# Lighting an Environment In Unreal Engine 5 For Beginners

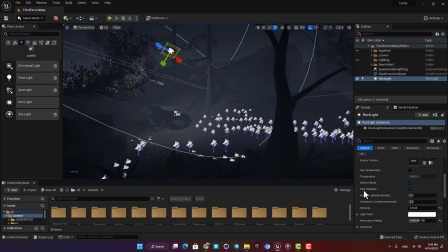246s
Be careful not to overdo anything, otherwise it will look unnatural and mess up the whole project.
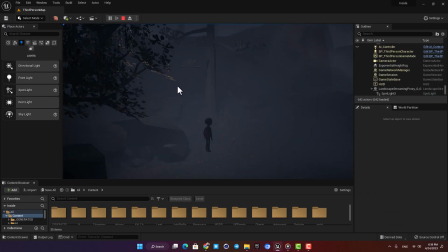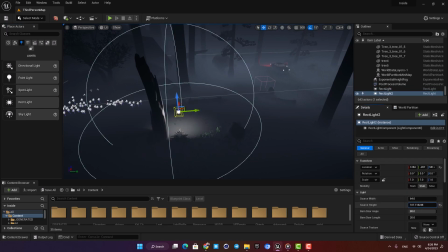261s
I want to have more light on my character along the road to have more emphasis on him. So I'm gonna make a big rectangle light here and place it this way.
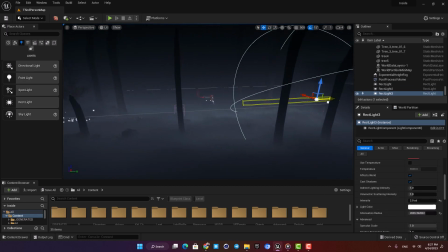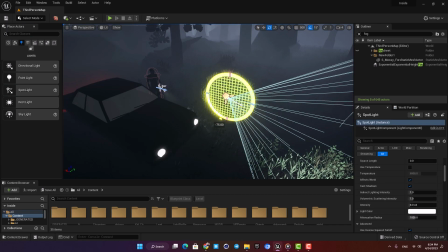276s
Also, let's add some spotlights for our car to make it look better and be able to see the rays of the lights in the fog.
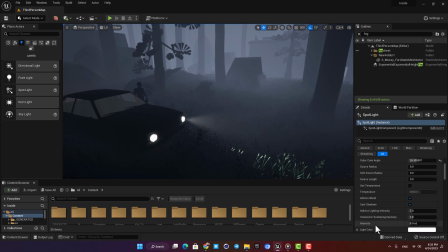285s
Here in the settings you have volumetric scattering intensity, and if you want to control how the light rays look in the fog,
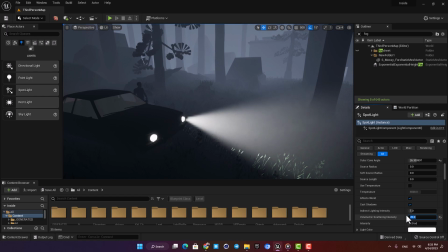292s
you can just play with these values and achieve exactly what you are looking for.
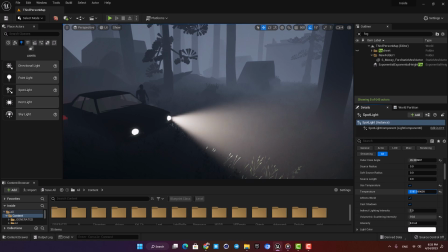298s
Let's make it a little yellowish and duplicate it for the other car light.
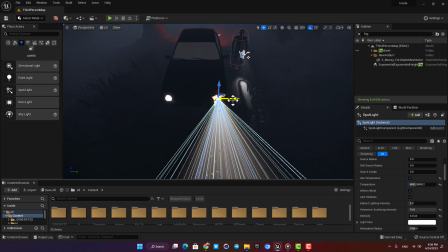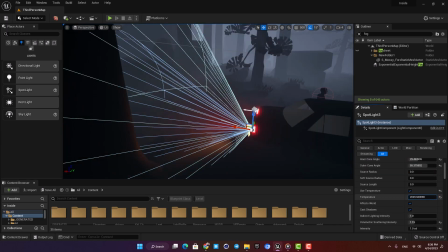308s
I'm gonna do the same for the backlights with a very low temperature to make them red, and also I'm gonna add a point light inside the car as well.
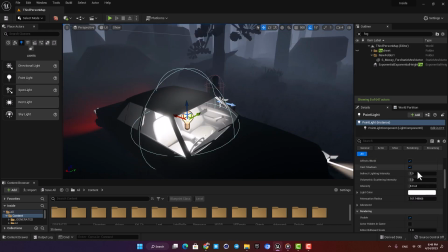317s
I'm gonna shut down the volumetric scattering to prevent this here, and also let's decrease the intensity and move on.
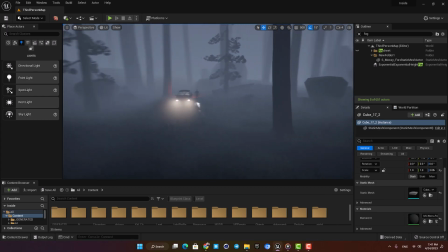329s
The rest is just repeating the same process and adding light wherever you see fit.
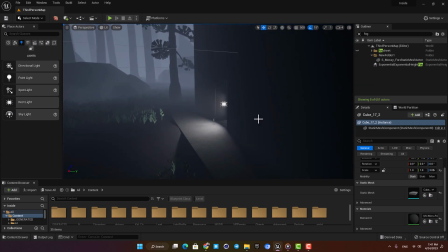334s
I added a rectangle light here behind the door to get this light ray coming out of the factory.
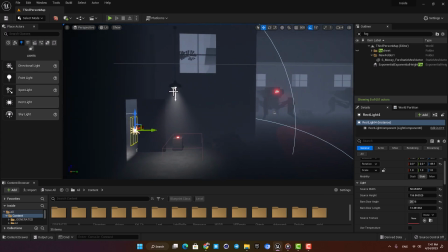340s
And I also added some spotlights to my ceiling lights like I did with the car.
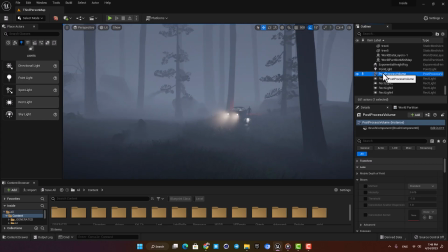347s
For the final step, I'm gonna add some post-process effects and color grading. Let's add a little bloom here and then let's add some chromatic aberration. Again, keep in mind that you have to keep everything subtle, otherwise the final result will be sketchy and won't look good at all. Okay, now let's open the global tab and increase the contrast a little.
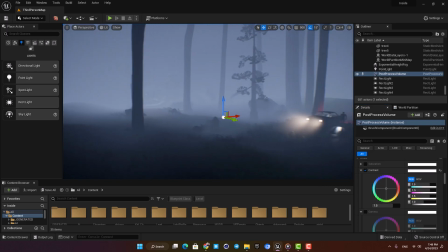374s
There is a lot here to play with, and by just tweaking these settings you can achieve completely different moods for your scene.
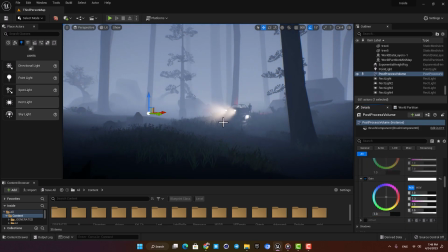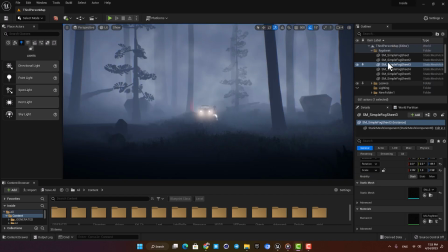387s
The last thing I added to the scene were these fog sheets. They are just simple planes with a material which is a moving opacity mask, and they replicate the fog effect.
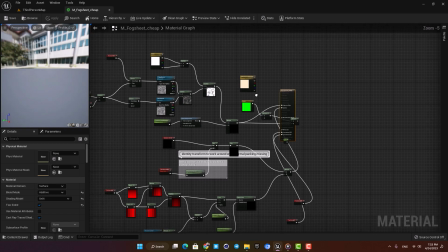397s
If you're interested in knowing more about them, please leave a comment below and I will cover them in a separate video.
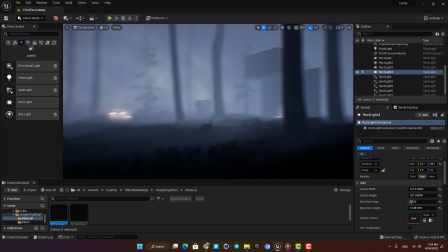403s
Yeah, and that's all I did for the lighting of this project, and this is my final result.
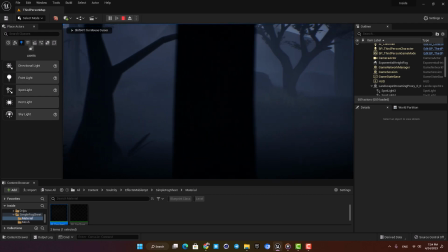410s
Of course,
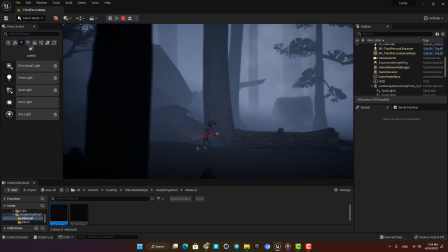411s
you can spend more time and try adding more lights with different settings to see all the possibilities you have using these simple and easy to use light actors.
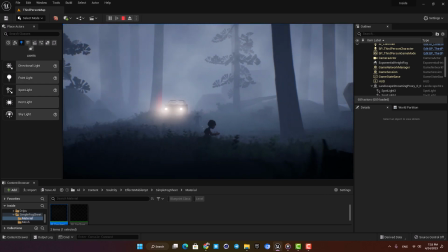420s
If you want to learn more about other parts of this project, such as the enemy AIs and mechanics,
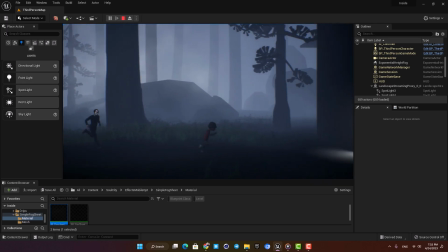426s
please subscribe to the channel and hit the bell so that you won't miss upcoming videos on those topics.
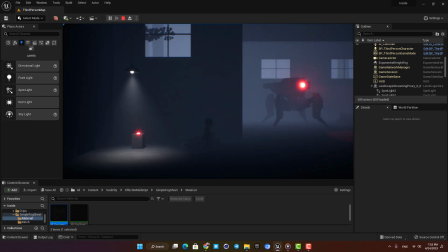431s
Thank you guys for watching. See you in the next one.